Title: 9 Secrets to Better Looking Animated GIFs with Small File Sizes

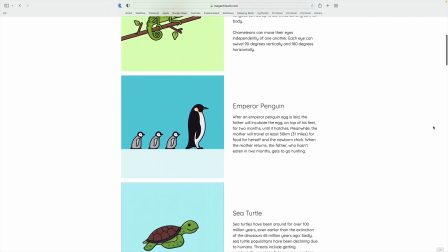(0:00)
GIFs can be useful on websites when you want an animation to play and even loop automatically without the viewer needing to hit play.
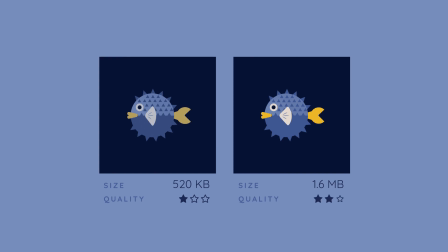(0:06)
When you're working with GIFs, you'll want to make your file size small enough that your animation loads and plays smoothly, but you'll also still want your animation to look good.
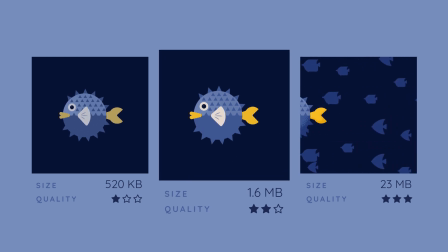(0:15)
So the goal is to find the right balance between quality and file size. Here are some of the things to keep in mind.
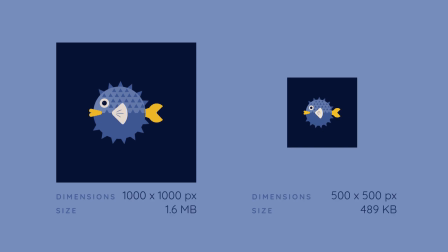(0:24)
First, the longer the animation, the bigger the file size. The greater the dimensions, or in other words, the more pixels, the greater the file size.
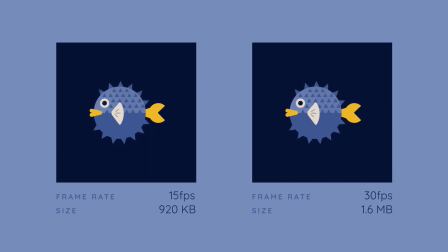(0:32)
Also, the greater the frame rate, the bigger the file size. I like to use 30 frames per second for animations rendered as video files. If I have a GIF that's short, I'll stay at 30 frames per second because I like the smooth look this produces.
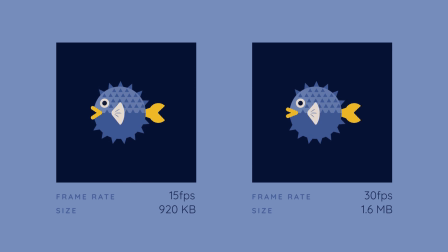(0:46)
But if my GIF is longer, or if I want it to look more choppy, cartoony, or handmade, I'll use 15 frames per second. The more colors in your animation, the bigger the GIF file.
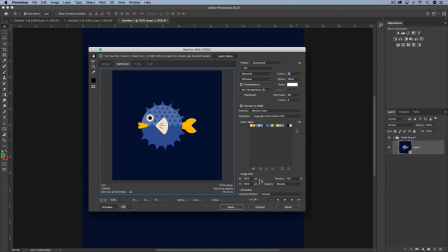(0:56)
When you export your GIF through either Photoshop or the plugin GIF Gun, you'll get a choice for the number of colors to include in the final file. If you choose a smaller number of colors than are actually in your animation, your GIF won't look very good. So it's best to work with a limited color palette when you're working with GIFs.
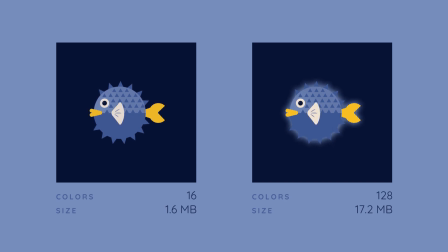(1:14)
Along those same lines, gradients, glows, blurs, and animating the opacity of something will require more colors. Every shade of a color counts as a different color. Usually these effects don't look very good in GIFs, so I generally try to avoid them if I can.
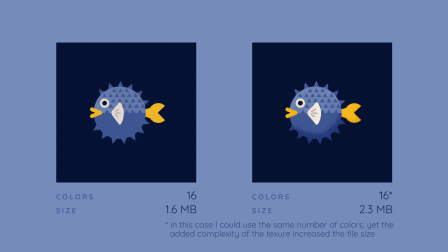(1:30)
Textures will also add more colors to your GIF. So flat design is really where it's at for GIFs. The more complexity and movement in your animation, the bigger the GIF file will be.
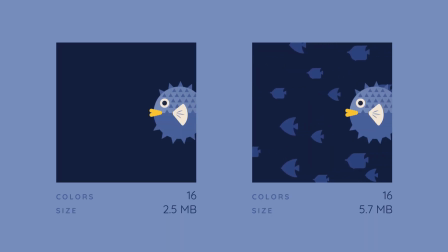(1:42)
You can think of it as how much each pixel is changing. If you have a solid background where a big portion of the pixels are not changing,
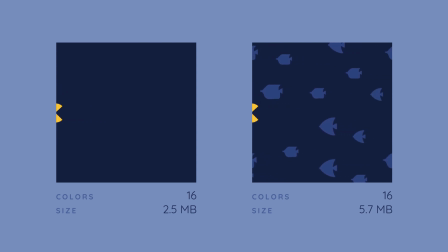(1:50)
your file will be smaller than if you have a background where a lot or all of the pixels are changing often.
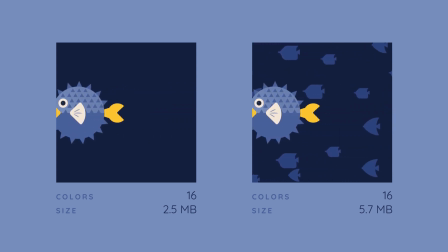(1:56)
And notice how both of these GIFs have the same number of colors. So basically, aim for simplicity when working with GIFs. I cover 3 ways to export GIFs from After Effects in this video, and if you want to learn more about creating seamlessly looping animations, check out this class.
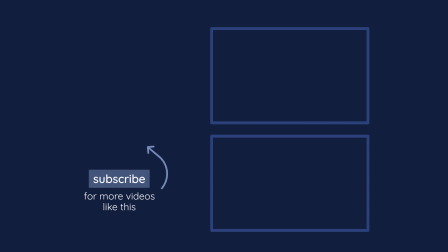(2:12)
Thanks for watching, and until next time, happy animating!